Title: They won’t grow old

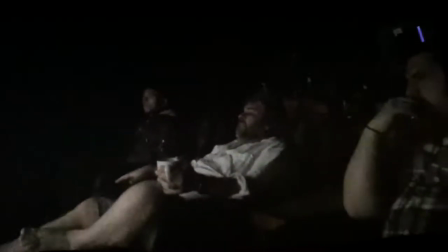The two sort of fairly minor notes, if you just freeze at the beginning of the shot.
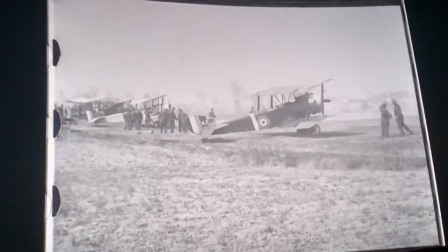So with restoring 100-year-old footage, you first of all have to look at it very closely and analyse what all the problems are.
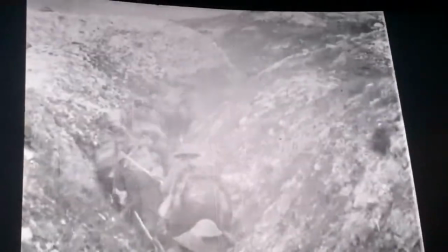And the majority of the problems are actually caused by age, you know, what's happened in the last 100 years.
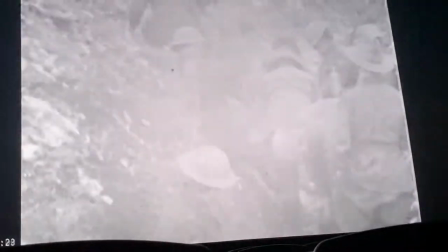That either the film has been scratched at some point, it's been duplicated often.
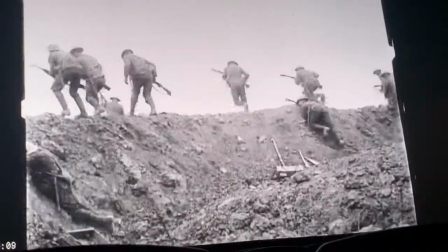So the original film obviously being shot by the cameraman on the Western Front was pristine, but what is sometimes held in the archives is actually a third-generation,
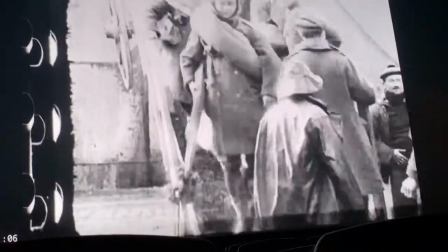fourth-generation dupe. You've then got the fact that over 100 years this film has shrunken,
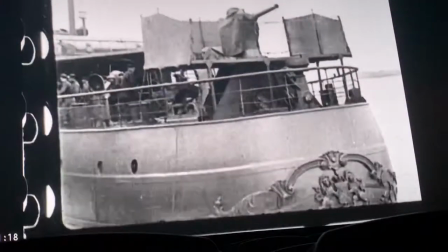and so the sprocket holes where the film goes through the projector are now warped, which gives the film this sort of juddery,
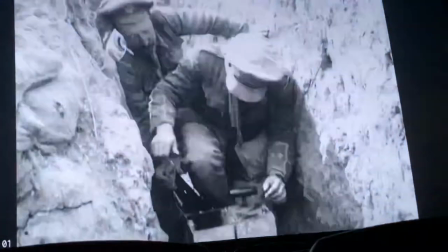jumping up and down kind of feeling when you see it. So that had to be fixed.
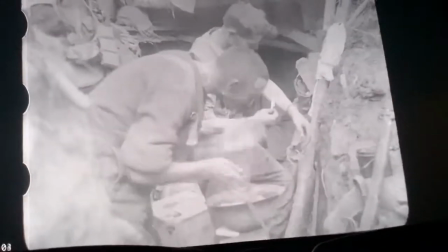Again, with the duplication that's happened, it's lost sharpness, and so that has to be rectified.
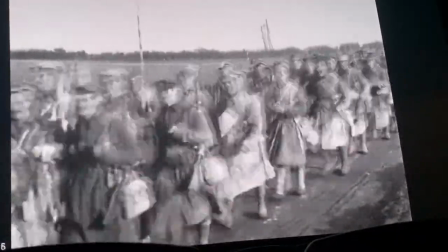And then the speed, obviously, is one of the key things, too, that the film in the first world war was shot by a cameraman who was winding the handle of a camera
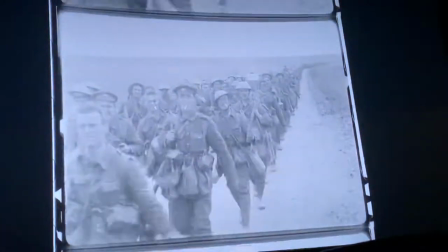by hand and i've always thought that 16 frames a second was the speed of silent film you know and today obviously
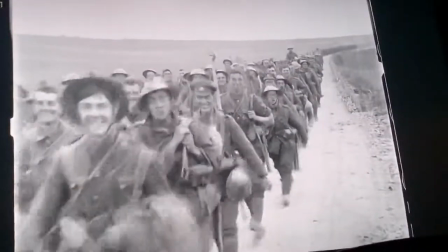we use 24 frames and so we had to convert this film to 24 frames a second but when we actually looked at the 100 hours of film that we had
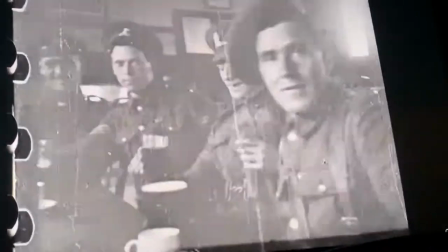we realized that the speeds were all over the place basically there was everything from 10 frames a second 12 often 13 14 was
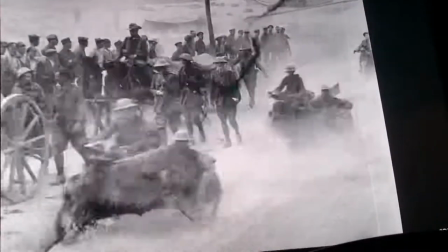quite common 15 16 less so and then occasionally you'd get a 17 frames a second or 18 frames a second and we had to know what these speeds
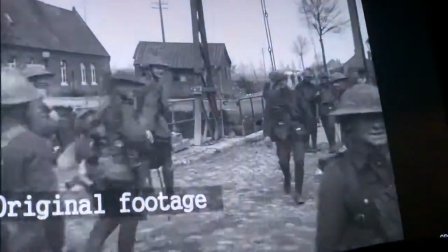were without any paperwork or any reference what we would end up doing is basically taking a wild guess and the wild guesses became less and
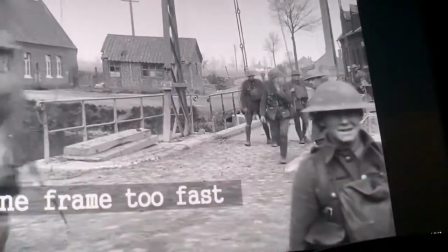less because we became quite good at being able to estimate what the original speed was but it didn't really matter because if we got it wrong and
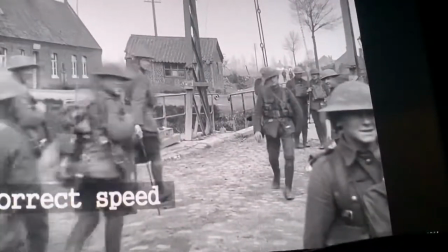we looked at the 24 frame a second version and it was too slow or too fast you can immediately tell even if it's one frame out
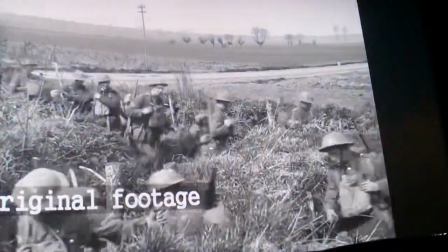you can just tell it's not quite right and so we would then just do it again and adjust it and you know get it bang on because certainly when you
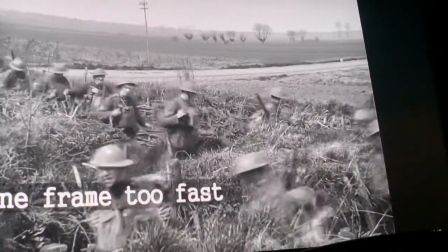get that speed spot on it just suddenly comes to life and all the artificial nature of it goes away and it suddenly becomes
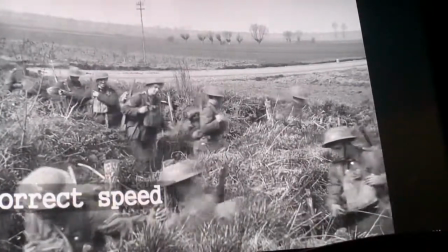a real living piece of film generally the cameraman in the first world war shot reasonably static shots sometimes there's pans and tilts but they are generally
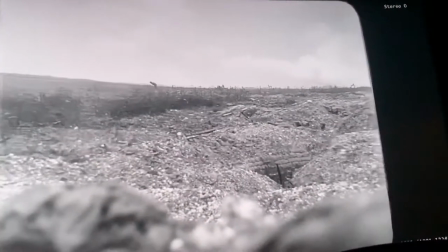quite wide it was just the style of shooting in those days and that's how we're used to seeing this film but because our restoration was able to
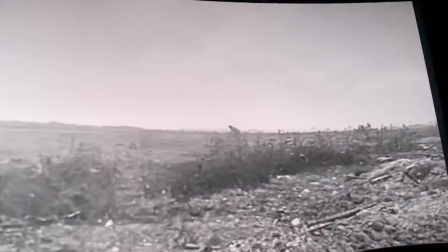get this footage so sharp it actually enabled us to you know at times to zoom into the original image which I like because
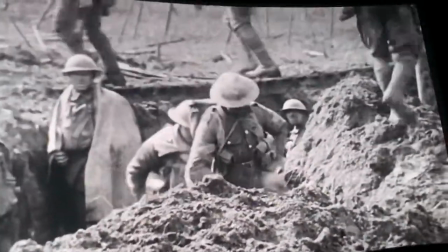by doing that we were producing shots that were a little bit closer more to do with the way that we would shoot a film now and because we were zoomed
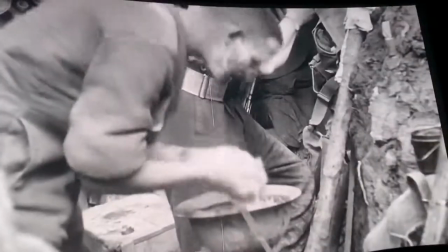in occasionally too we were able to do little tilts or pans to create a little bit of camera movement where the The original footage is just a static frame,
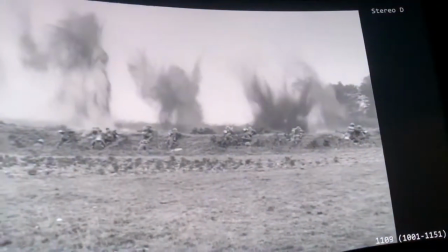but we were able to just move a little bit within that and follow whatever the action was that was happening. And I really liked it because it sort of suddenly it felt like it wasn't First World War footage anymore.
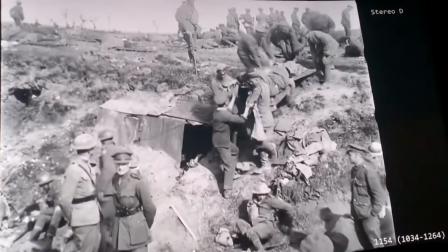It gave it a slightly contemporary feel, even just those small little camera movements.
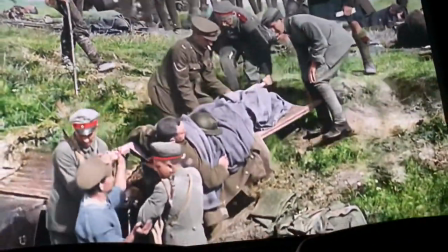Going through all the footage that we had access to in the archives, 100 hours, you know, it's amazing how the camera is such a distraction to what's going on. they're
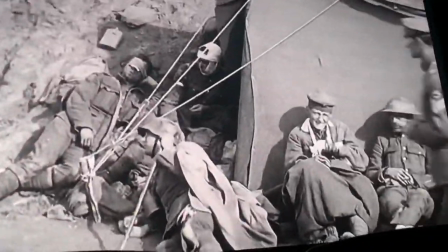not really able to focus on what they're supposed to be doing because there's a guy there with a movie camera filming them.
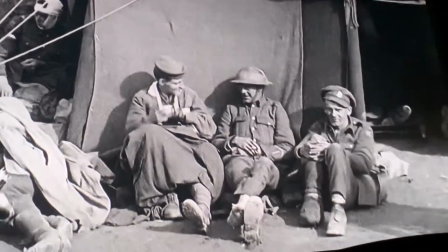Now, they've all probably been to the movies at this point in time, 1914,
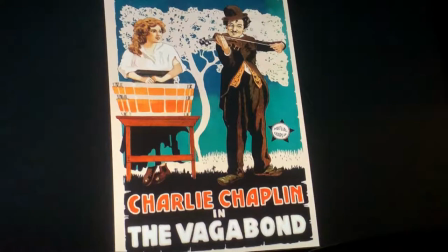15, 16, there were certainly a lot of cinemas around, but they probably would have never seen a movie camera.
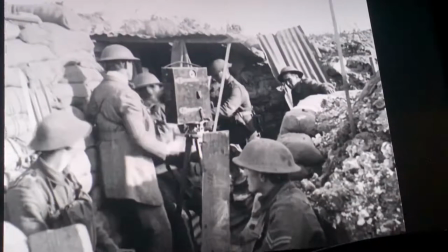And so when they've got this guy there filming them,
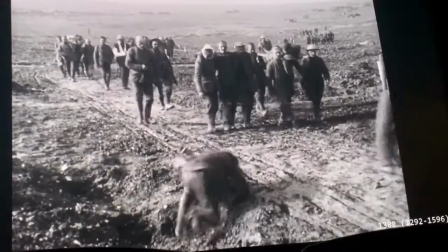half of the soldiers are just sort of staring in sort of slight wonderment and awe at this device that's actually filming them.
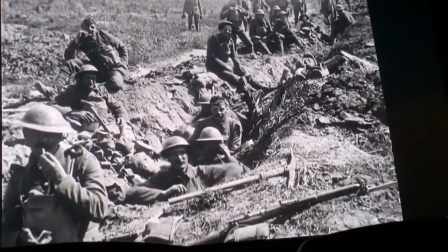And the other half are sort of awkwardly standing there, They're not quite knowing what to do because still photography in those days that the soldiers had all experienced.
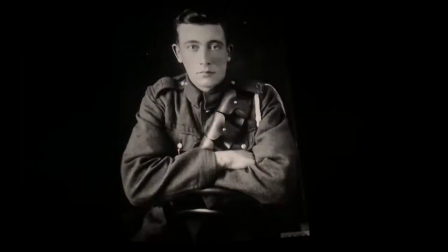You had to sit in a studio and stay still for 10 seconds, be exposed to shutter. And now they've got a guy filming them in a movie camera.
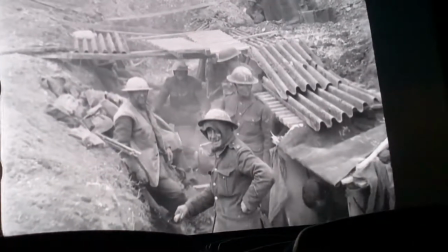They've never been filmed before. And then you can almost at times hear the cameraman saying, move, move, move.
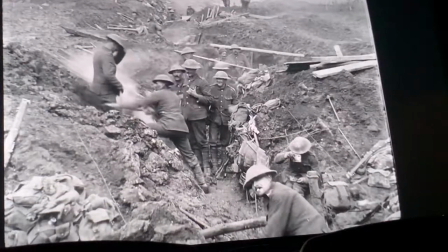Walk about and suddenly they're having to move around.
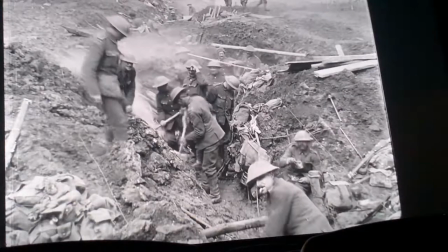And it's incredibly quite naive to see people from 100 years ago sort of dealing with the concept of being filmed by a movie camera for the very first time.